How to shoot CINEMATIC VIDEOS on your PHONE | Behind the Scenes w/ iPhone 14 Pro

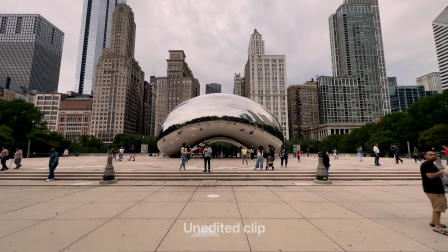So I had a tracking shot, a shot on the gimbal walking towards the bean here,
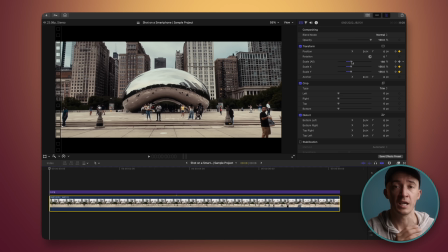and then in post I basically took the starting point of the image and cropped it in so that the bean is the same size as at the end point,
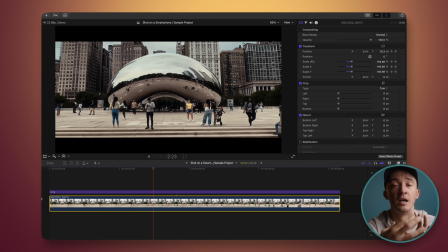and then had it just transition and change the cropping over the course of the duration,
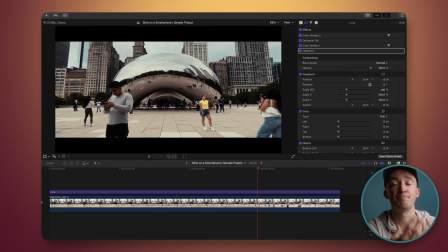so that in the end the bean is always the same size, but the background is basically moving with it,
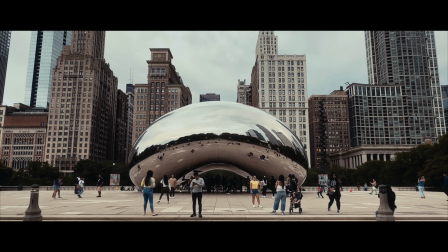and that way you can just create an interesting, intriguing shot.
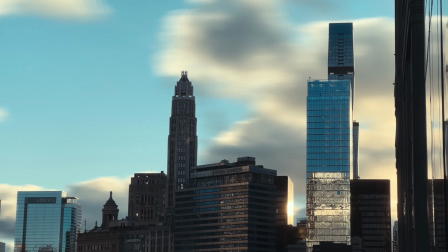Also on the time lapses, I often add a subtle zoom effect or panning so that it creates an additional degree of motion, although they were completely shot stationary on a tripod. Or also adding subtle visual effects like this earthquake shake in this shot.
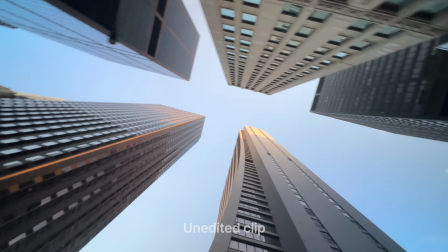This shot actually I really liked, but it had some shakes at the end of it because I hit a bump. I was actually biking and pointing up the camera on the gimbal, and it just like hit a bump in the street because the streets are not really nice.
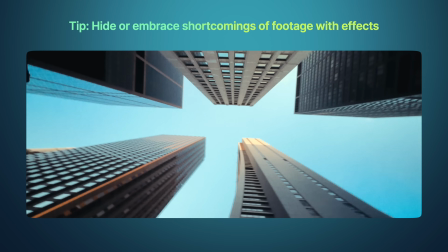So I added this earthquake shake effect to intensify the shake, really like cover it up and use it as a means of transition to the next shot. When you use many of these effects, it is usually a good idea to also add some motion blur in post. It not only adds a more natural, more organic dynamic, but it also takes out some of the crazy sharpness that you have with phone footage. Now in a cinematic compilation, it is also important that you carry the viewer smoothly from one shot to the next.
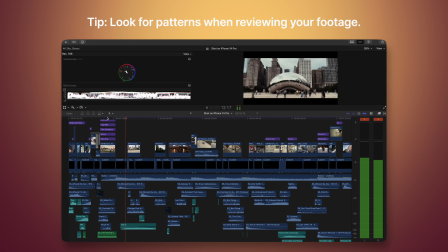Find narrative or visual connective tissues in your sequence so that your edit simply flows and it doesn't feel disjointed. Visually, you can, for example, achieve this by having your subsequent shots follow the same directions.
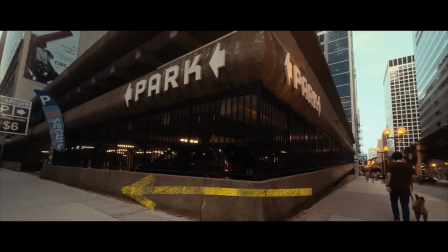As in this sequence, you can see that orbit always moves in the same direction.
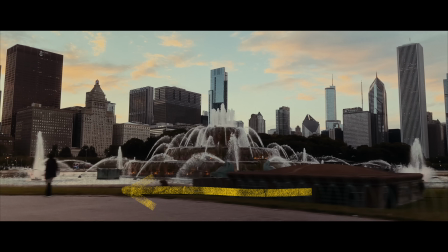Also, keeping your subject in the same point, because if you jump from one shot to the next, your viewer's attention is always to that one focus point of the previous shot.
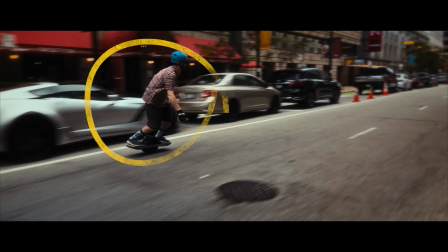So having those connecting tissues there by picking up where the eye is already helps to just create a nice flow. One bonus tip from my side, and I've done that mistake, don't overdo it with the fancy transitions.
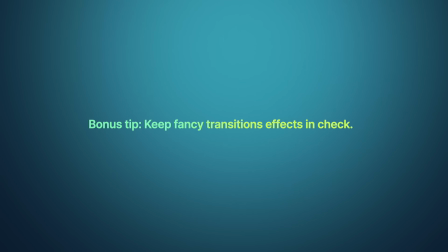I used only the reveal transition twice. Feels very natural. For that, you just want to find an ideally straight line that goes through the screen on your shot, and then you simply mask out one side as it moves across,
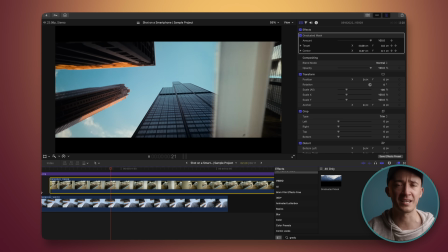and that way you have more like a very organic kind of transition to your next shot as well. Now, smartphone footage out of the can look very vibrant and saturated, especially if you shoot in the cinematic mode, as we've already addressed.
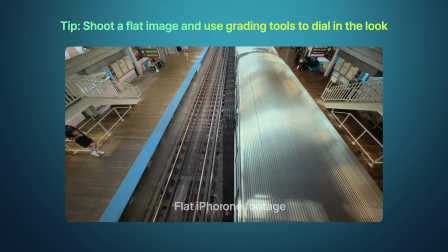So ideally you shoot in a flat image profile and dial up the colors and contrast in post to your liking.
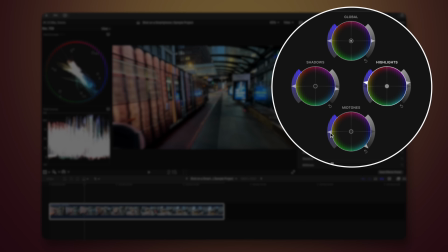Shortcuts like so-called LUTs lookup tables can give your footage instantly a different look, manipulating the contrast and the color tones of your footage. Now, this is a pro tip and something that I started using and applied in this video, and it's a plugin called DEHANCER. DEHANCER basically transforms your footage to emulate the look of older film stock.
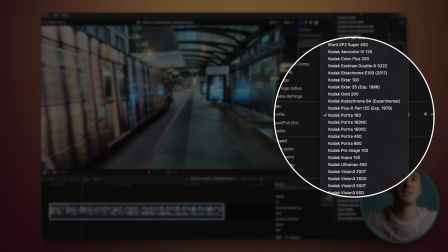You can select film stock from a long list of profiles from Kodak to Fuji to Agfa,
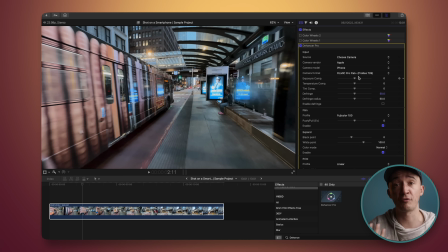and they're all tuned for different camera models and image profiles,
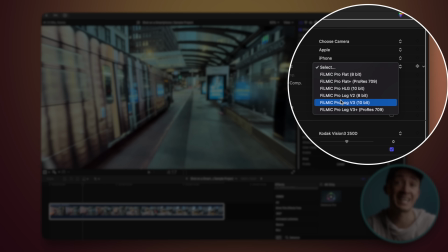including the flat image profiles that you can get from your iPhone footage through the filmmaking app. So this is like a super easy transformation to get your iPhone footage to look a little bit more like older film stock. To sell that organic feel even more so, you can add effects like film grain, vignetting, halation, blooming,
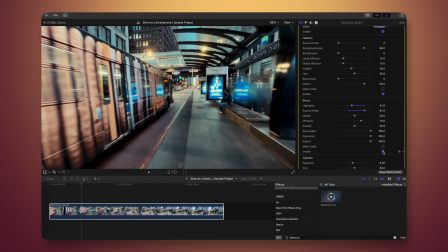and in many ways you're trying to add some imperfections that classic film cameras and film stock had to give your overly sharp, clean smartphone footage more character, more charm that we know from our favorite movies.
The Force will be with you, always.
I will leave a link to DEHANCER in the description below, and you can get a 10% discount with the code Joey-10. Just like that. And at this stage of the edit,
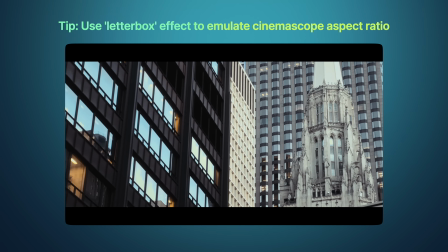you may also want to add the CinemaScope letterbox bars to simulate that wider aspect ratio you usually get from anamorphic lenses.